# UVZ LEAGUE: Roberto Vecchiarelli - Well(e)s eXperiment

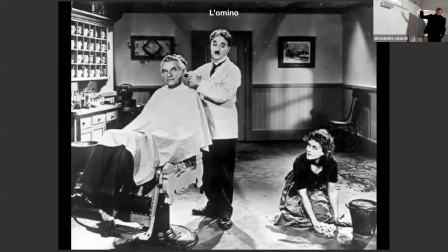(24:17)
E qui vediamo invece l'altro personaggio del film, che è questo Mino, che è tornato, diciamo, dalla guerra e si ritrova, diciamo, un po' sfasato dall'esperienza che ha vissuto, a ritornare a fare il suo lavoro di barbiere.
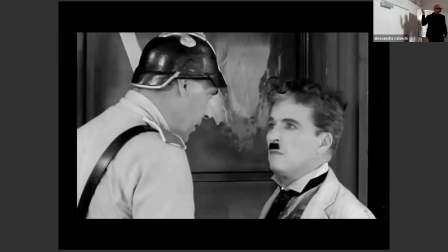(24:34)
E viene minacciato in quanto ebreo, dalle camicie grigie.
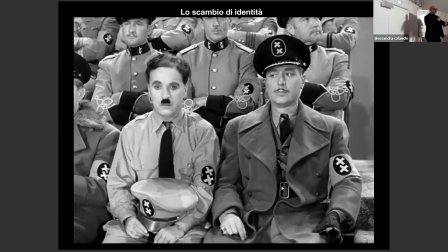(24:42)
Poi a un certo punto, per tutta una serie di cose rocambolesche, c'è una sostituzione, nel senso che l'omino si trova al posto del dittatore. E in quel momento lì
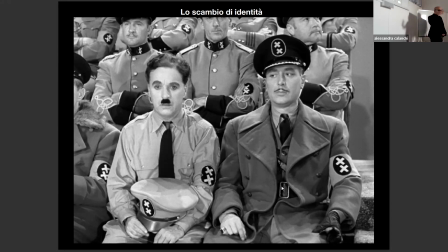(24:59)
il dittatore sarebbe dovuto salire sul podio e parlare alla folla, anche attraverso la radio,
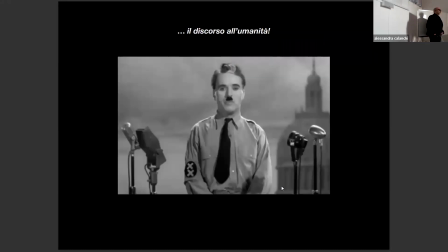(25:07)
e si troverà, diciamo, l'omino a fare un discorso all'uomo e farà quello che viene chiamato il discorso all'umanità. È uno dei momenti più belli della storia del cinema, più intensi in assoluto. Potete anche solo andare a cercarvi questo. Anche sulla scena.
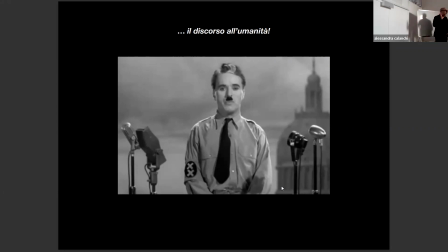(25:28)
Ma c'è una cosa particolare in questa scena, perché qui vediamo l'omino che sta parlando di fronte al pubblico, che ha di fronte, quindi alla massa.
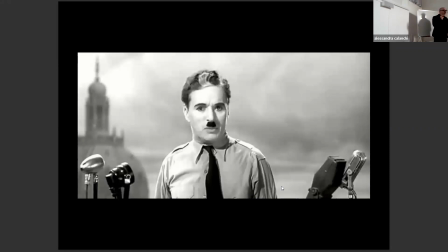(25:41)
Sempre di più sta spingendo lo sguardo verso la cinepresa,
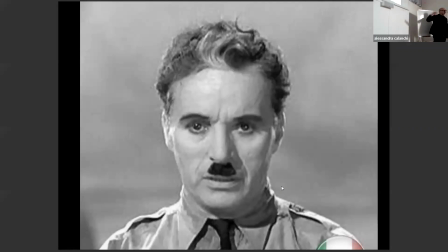(25:46)
cosa che fa ancora di più in questo momento, nel momento di massimo acme del discorso. Cosa succede? Dal punto di vista cinematografico è una cosa sbagliata, non si guarda nell'obiettivo della cinepresa. Ma qui Charlie Chaplin vuole fare una cosa precisa.
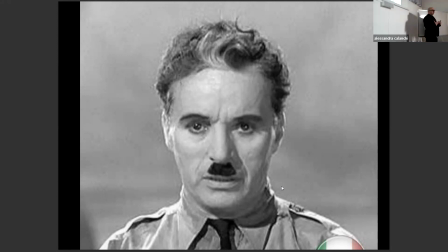(26:06)
Praticamente da personaggio torna a essere Charlie Chaplin. E sta parlando a ognuno, perché nel momento in cui guarda al centro, sta guardando a ognuno, non alla massa.
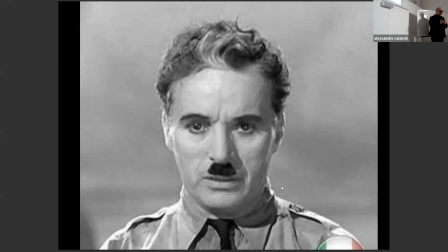(26:20)
Quindi ognuno è, diciamo, invitato a partecipare e a comprendere quello che dice o a interpretare quello che dice. Ed è ben diverso dal discorso alla massa che impone, diciamo, un significato,
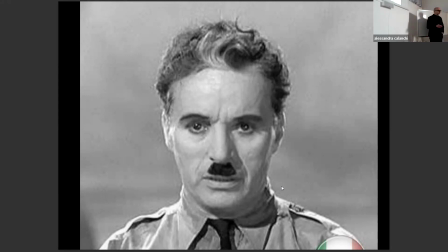(26:38)
Quindi ognuno, come nel teatro di Bertolt Brecht, è invitato a interpretare quel discorso. E questa cosa, diciamo, è molto interessante perché ci rimanda sempre al lavoro fatto da Orson Welles con la radio.
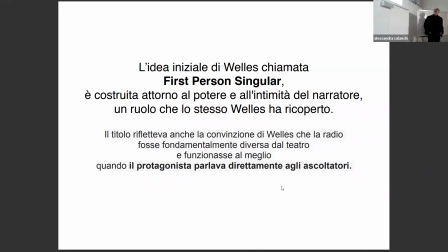(26:53)
L'idea iniziale di Welles, chiamata la prima persona singolare, è costruita attorno al potere e all'intimità del narratore, cioè un ruolo che lo stesso Welles poi interpreta, perché nei programmi radiofonici c'è comunque l'elemento portante che è la figura del narratore,
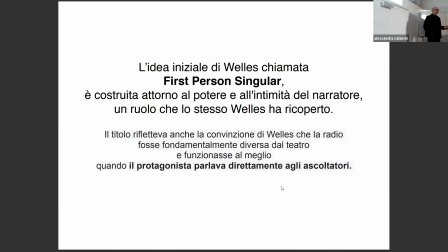(27:10)
sempre, diciamo, con la voce calda di Orson Welles, capace di modulare la voce e facendole assumere tutti i significati possibili, e invita, diciamo, in maniera suadente, cioè come faceva Roosevelt.
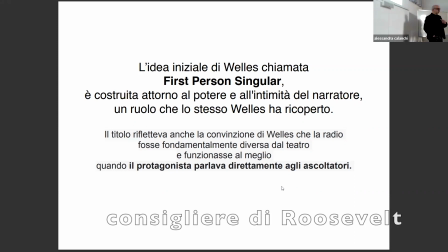(27:28)
Orson Welles è stato consigliere di Roosevelt per quelle trasmissioni radiofoniche, per cui gli consigliava anche come, diciamo, dire le cose. Infatti Roosevelt ha un certo modo di dire le cose e si utilizza una voce calda,
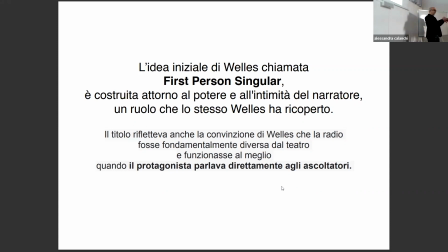(27:46)
appunto, suadente, non la voce rotta, dirompente di Hitler, che è veramente agghiacciante, ma una voce calda che invita all'ascolto, che invita alla relazione. Quindi il titolo rifletteva la convinzione che la radio fosse innanzitutto una cosa diversa dal teatro. In teatro si suppone in un certo modo, quindi gli attori, la compagnia, si suppone in un certo modo. Alla radio invece bisognava parlare direttamente allo spettatore. E questo in generale le radio non lo fanno.